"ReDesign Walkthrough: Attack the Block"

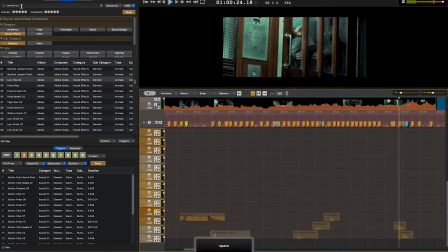(30:31)
So now I gotta find a door closing.
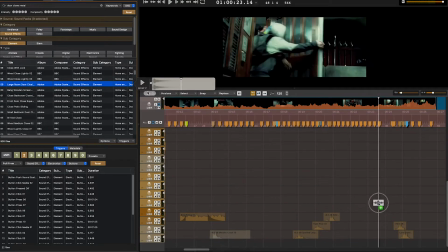(30:38)
So I want something heavy and metallic.
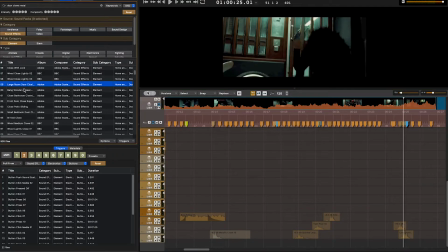(30:43)
But I'm also noticing that it slides to a shut, so it's probably not gonna have as much of a slam that you would think.
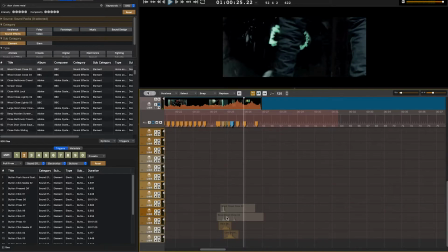(30:55)
I like the back half of that sound better. It sounds like the door locks.
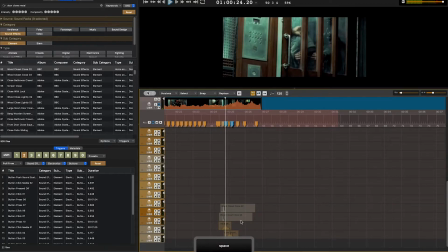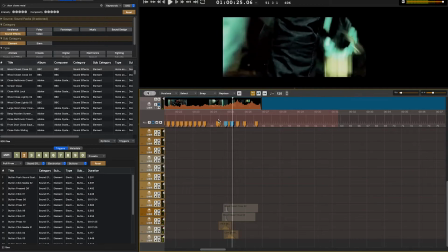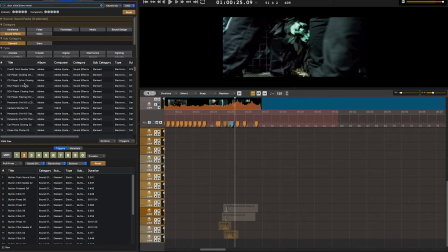So I found a door that has a slide and a nice closed sound.
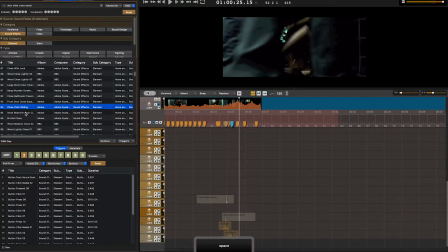(31:29)
Combined with the sound of the locking door, it's much closer to what we're looking for. While looking for this, I found a garage door,
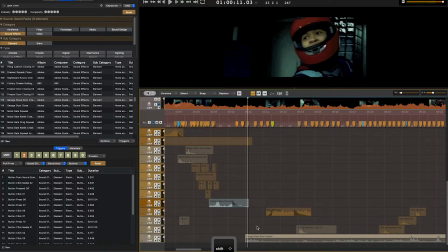(31:50)
but then it occurred to me that the garage door sounds a lot like an elevator, like the elevator shaft.
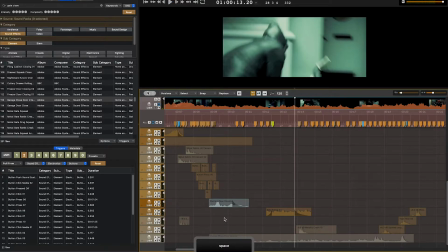(32:02)
It also creates a nice sense of glue for the rest of the sounds that were there. It's a nice little environmental touch.
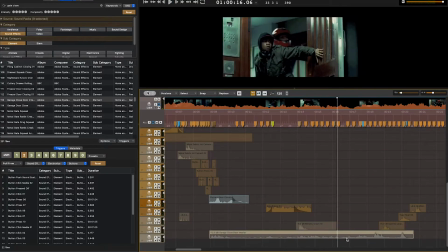(32:13)
But back to the door, I still want something to kind of slide to a close or slowly close.
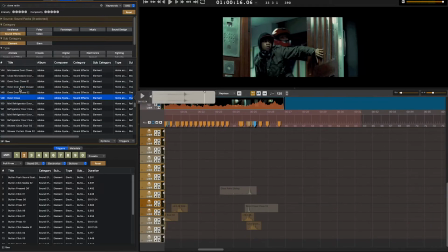(32:21)
And then I also wanted to have a nice tight lock sound with a little bit of rattle.
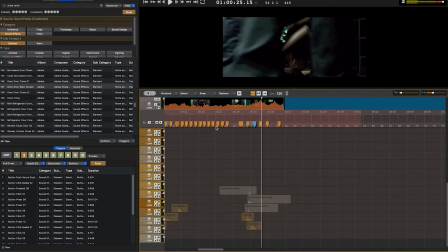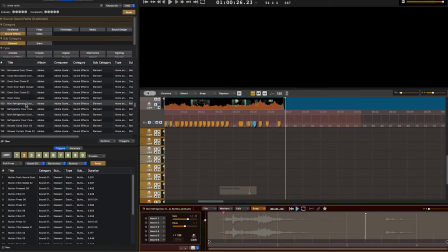(32:36)
I like the sound of that. I think if I move it to the beginning of when the door's being closed, it'll give it more of a weight like they're actually pulling it.
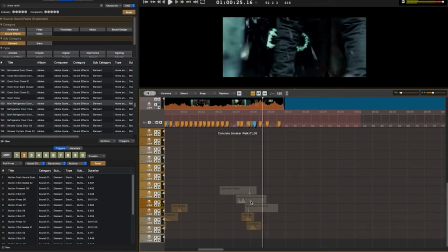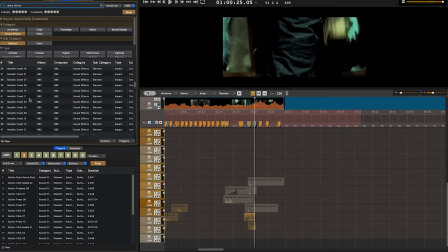Now I need a crashing sound, and that very first one I auditioned sounded pretty dang good.
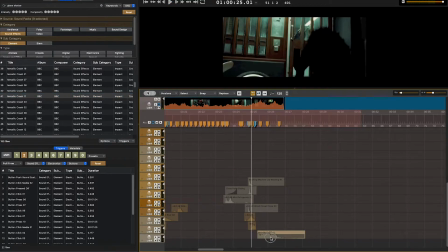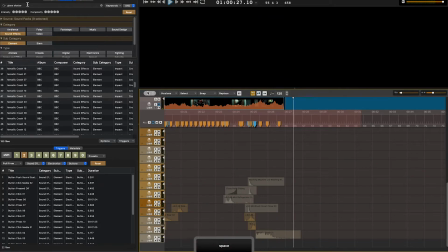(33:29)
I even like the bit of a static at the end because I know it's supposed to be an alien,
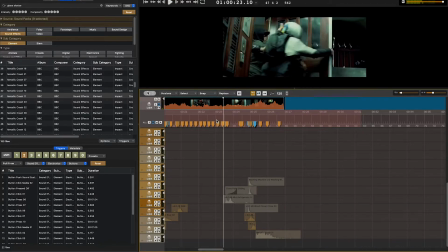(33:34)
and the static changes it from being totally organic, and except now it's got a bit of a sci-fi static flair.
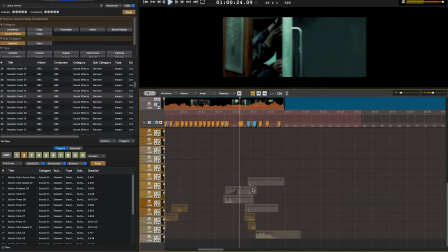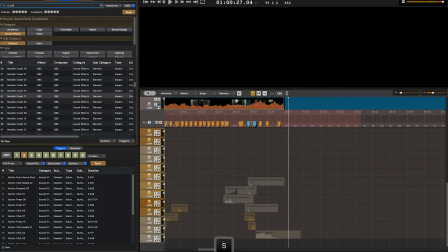(33:57)
Now we need the monster biting into his leg. We need to find some good horror crunch and bloody sounds.
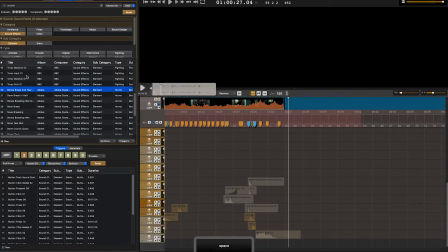A lot of these crunches are a little drawn out and a little too quiet.
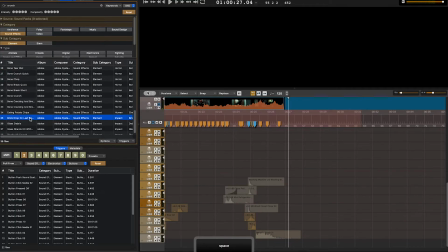(34:33)
I want more of a quick rip and shred.